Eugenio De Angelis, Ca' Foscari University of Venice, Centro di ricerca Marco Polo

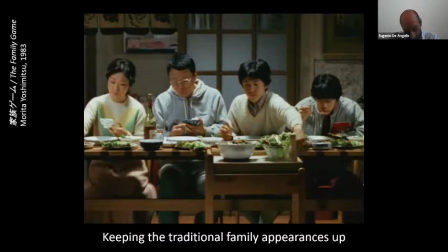8:17 The elder brother, Shinichi, is kind and studio-oriented, while Shigeyuki is rebellious at the bottom of his class rankings and bullied by his classmates. The dynamics of this apparently normal family are disrupt when Katei Kyoshi, called Yoshimoto,
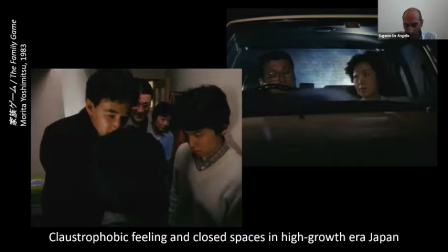8:35 decided to help Shigeyuki improve his grades to apply to a better high school. The film is a ruthless criticism of the entrance exam war and the Japanese educational system.
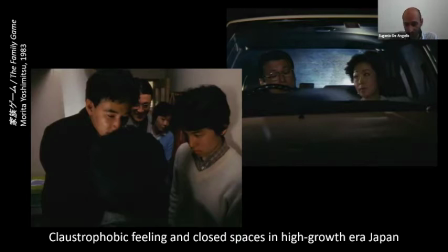8:47 But it is also the unique mode of approach to the family in postmodern Japan, and absurdist tale on the middle-class nuclear family life in the city. Speciality in the movie plays an important role, and it is one of the primary sources for comedy.
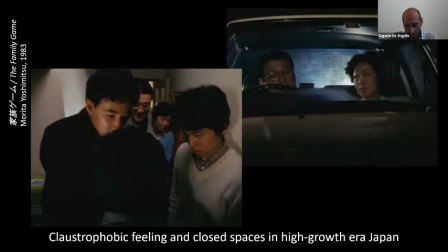9:04 The Numata's apartment is so small and claustrophobic that the couple has to go to the car to have private conversations, and the older brother can only access his room by walking through Shigayuki's. In this house deprived of privacy, the dining table features as the central object.
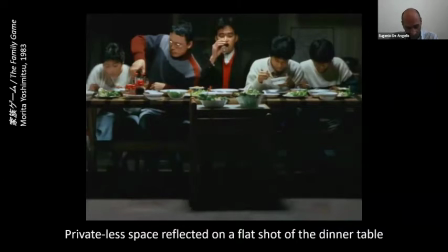9:22 It is an unrealistic and untraditional table, for it is extremely long and narrow, and all the family members line up on the same side, eating shoulder to shoulder. Although extremely long, the table does not provide enough space for the four of them to move freely,
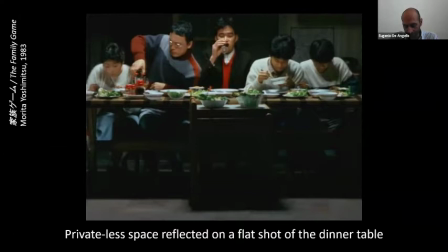9:40 even less so when the tutor is invited for dinner, hence reinforcing the claustrophobic feeling of the house. Furthermore, the shots involving family meals are usually flat, as you can see in this image, much like in Leonardo's The Last Supper.
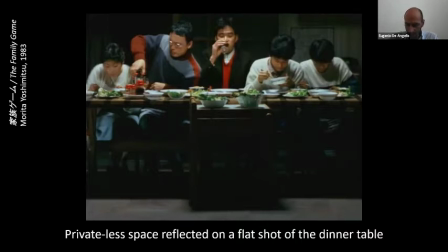9:57 And along with several other elements, it contributes to the image's precise mechanical frontal flat humor. In Mita's opinion, far from being an unrealistic object, the dining table is an accurate signifier of Japanese society in
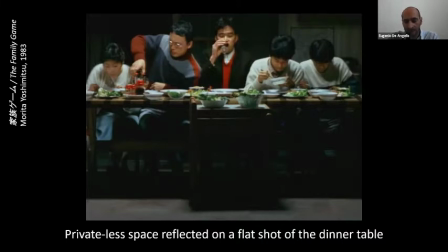10:14 the 80s. when families usually watch television while eating, thus reflecting the fictionality of reality itself and the resulting lack of communication. In this context,
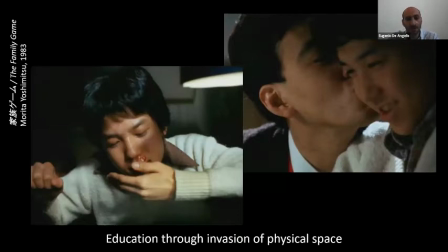10:29 Tutor Yoshimoto is the disruptive force that, violating social norms, exposes the dysfunctionalities of the family. Similar to Pasolini's Theorem,
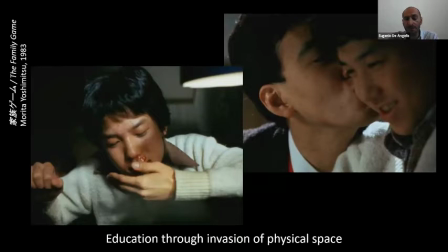10:41 the outsider is able to bring to the forefront contradictions inherent to the family, which were never openly addressed by its members. Although the tutor mostly works in Shigeyuki's room, his disruptive power is most evident in the dining room, thus affecting the entire family.
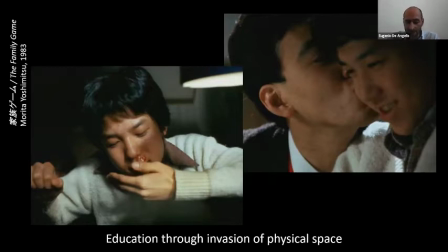11:00 In fact, since it is the only shared space of the apartment, the dining table features some of the most relevant scenes in the film, such as the hilarious attack on the nuclear family in their last dinner with the tutor, held to celebrate Shigeyuki's accomplishment in entering a prestigious high school.
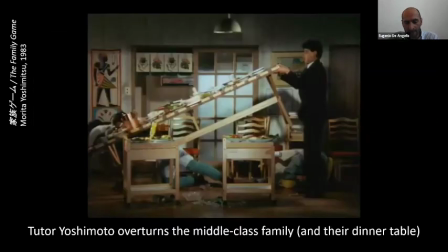11:20 It is a technically effective scene, a single eight-minute take where the situation degenerates into a food battle, further exacerbated by the little space the characters have.
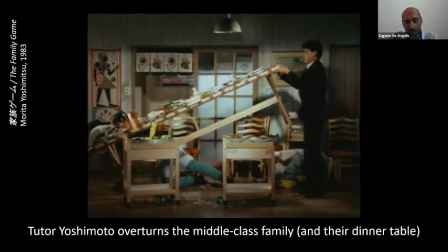11:32 The tutor puts an end to the dinner by literally knocking out every single member of the family, overturning the table, and then leaving the house. Tutor Yoshimoto has destroyed the Enumata's sense of stability,
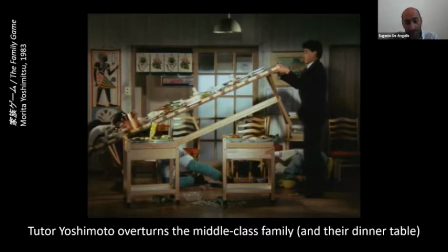11:47 and his character exposes the contradiction in the representation of the traditional family in Japanese cinema. Yoshimoto has teared off the mask of the family as a fake unit, where each member has to play out their reassigned role regardless of their real relationship. If in not just a movie,
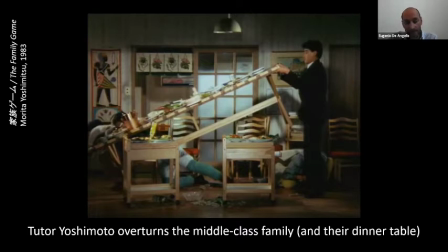12:05 Taeko criticizes her husband's flaws in front of her friends and Mokichi talks frankly to the maid about his marriage problems, in the family game, appearances are all that matters and everything is accepted for the sake of the children's academic career or to seem a normal middle class family.